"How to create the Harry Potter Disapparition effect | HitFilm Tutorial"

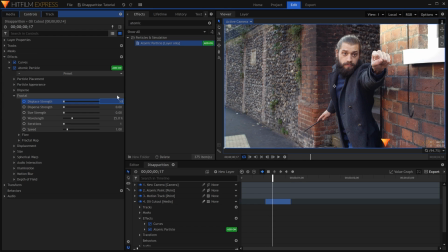272s
Skip a few frames forward and raise that number to around 500. Lower the wavelength to between 5 and 15%. It's up to you to decide what look you want for this effect. Come back up to particle appearance and increase the size to your liking.
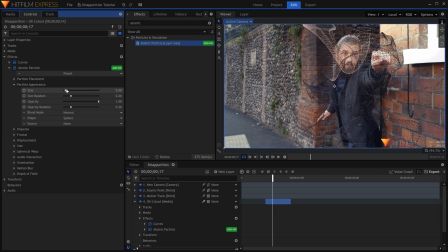287s
This will make each individual particle bigger, and so it'll cover the real Ollie as it transforms.
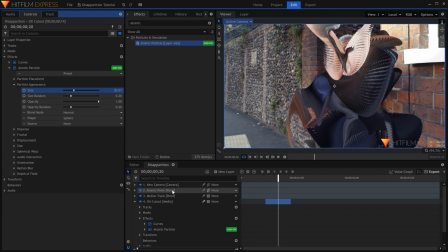295s
To make the effect shrink into nothing, come into the point's transform properties. Activate keyframes for the scale property.
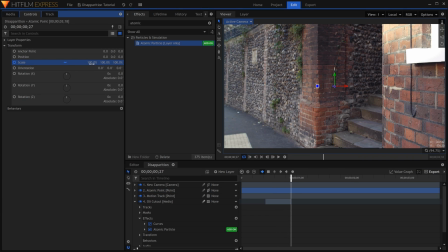303s
Move forward to where you want the effect to end, and set it to 0%. If the point is in the wrong spot, adjust the anchor point to place it directly over the actor, then the position to compensate.
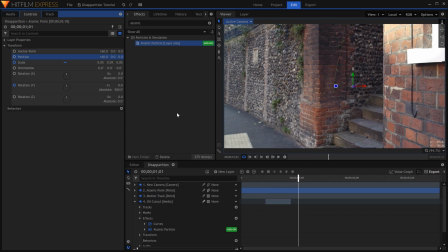319s
I'll also keyframe the Y rotation to give the impression that the effect is spinning.
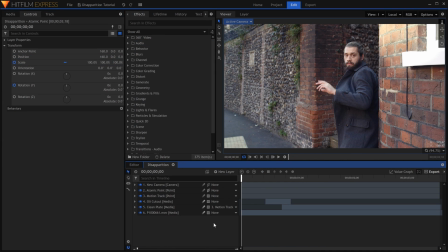325s
Remember that disapparition in itself is a very quick effect. In the final short, it all took place in less than a second, so don't let it linger.
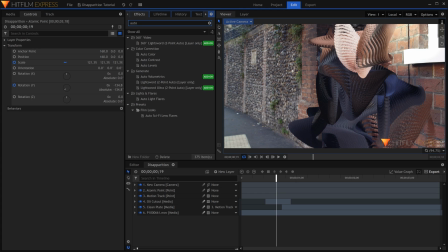333s
Otherwise, the audience will see how it happens. I'll make the disapparition emit light by adding an auto volumetrics effect to the cutout layer.
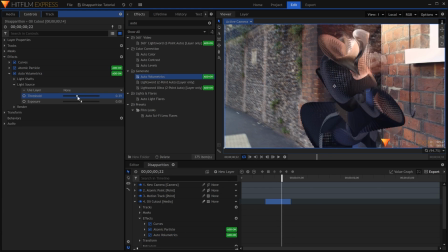343s
In the light source settings, lower the threshold to get the appropriate amount of light. Then decrease the exposure in the render dropdown.
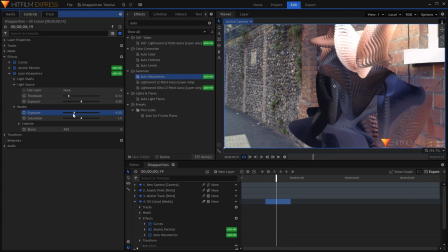354s
If it's still too much, change the blend to screen. You can also colorize the rays if you want them all to be the same color, rather than pulling from the source video.
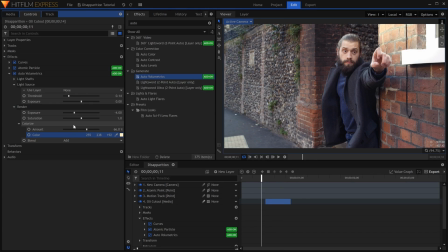364s
You'll probably need to keyframe the exposure so that it doesn't start as soon as the cutout layer begins.
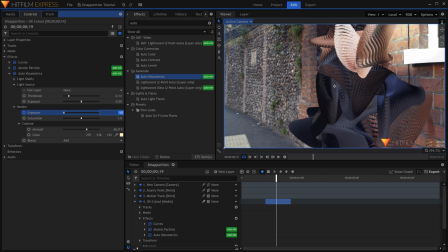371s
When we switch from the clip of Ollie to the clean plate, there are some pieces that inevitably don't line up exactly.
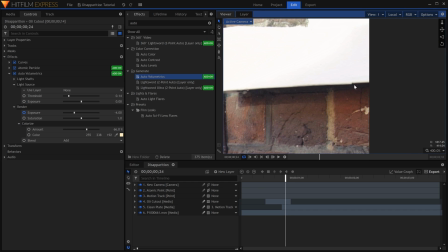377s
Here on the right edge is an example. To hide this, create a grade layer and add the shake effect.
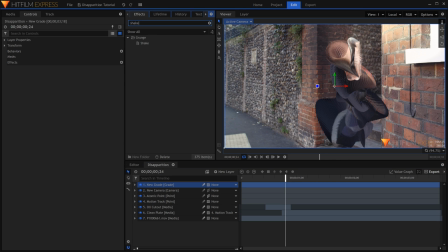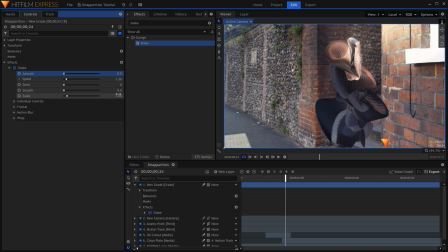388s
For now, turn the amount down to zero, then increase the scale until the edges are hidden.
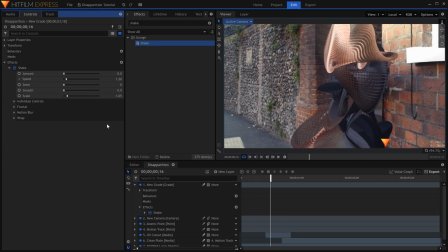394s
This grade is also handy for adding in extra shake if needed. Keyframe the amount to start at zero before the disapparition.
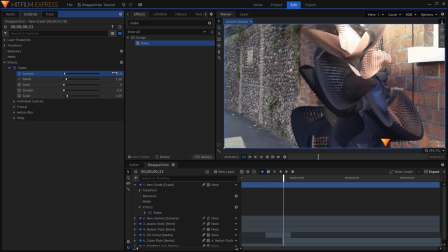401s
Raise it to a value you see fit, then back down to zero after it's done.
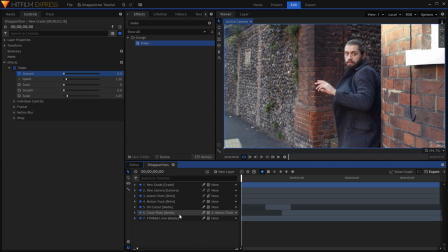407s
The last step is to go into the atomic particle properties again, and under motion blur, set the mode to something other than off. In my scene, I just used the comp settings. This will greatly enhance the feel of movement.
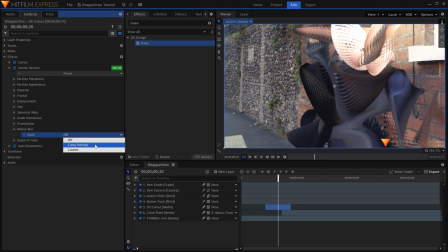420s
I added a small dust puff using stock footage, as well as a slight bulge effect. Version 11 of HitFilm Pro is out now. Let's take a quick look at some of the new effects. This is Surface Studio. This effect is built based on community feedback. We know a lot of you like to follow Andrew Kramer's tutorials, especially the ones about making titles. So we created this effect that allows you to easily add layers to your logos and text,
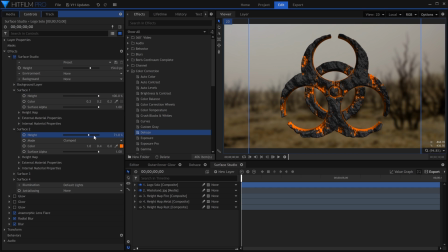446s
making them appear decayed or destroyed, and revealing different sections of texture.
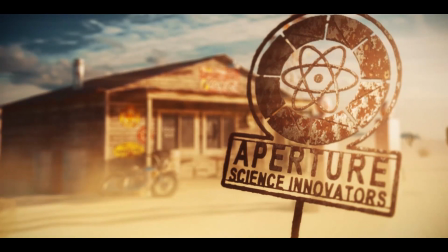450s
We'll have a dedicated tutorial for this effect in the future.
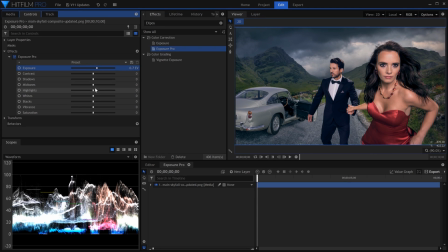455s
Exposure Pro gives you lots of control over the look of your final image by giving you several popular parameters in one effect. This includes vibrance, which boosts the saturation but preserves skin tones to make your colors pop.
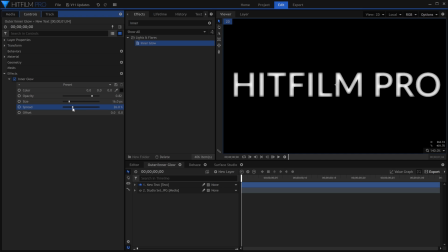468s
You can now add both inner and outer glows onto layers. This isn't just limited to text.
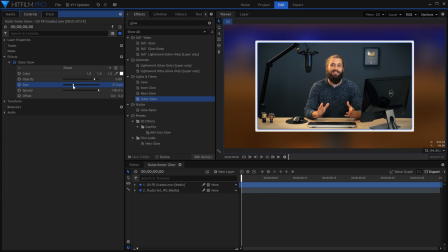473s
Picture and video layers can also receive these effects. You can also turn the outer glow into a solid outline color.
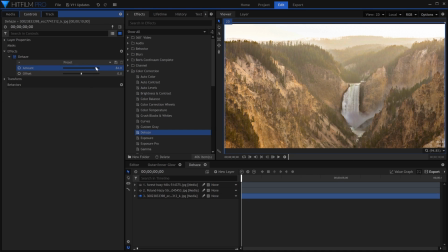482s
Most of the time when you film, you can't control the weather. That's where the dehaze effect comes in.
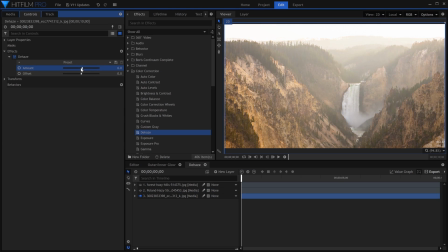487s
You can both add and remove fog from your footage. Great for adding an atmosphere or taking it away. You can read more about the latest version of HitFilm from the blog post below. If you're interested in learning how we created the spellcasting effects, check out last week's tutorial. Leave any questions down below, and don't forget to subscribe.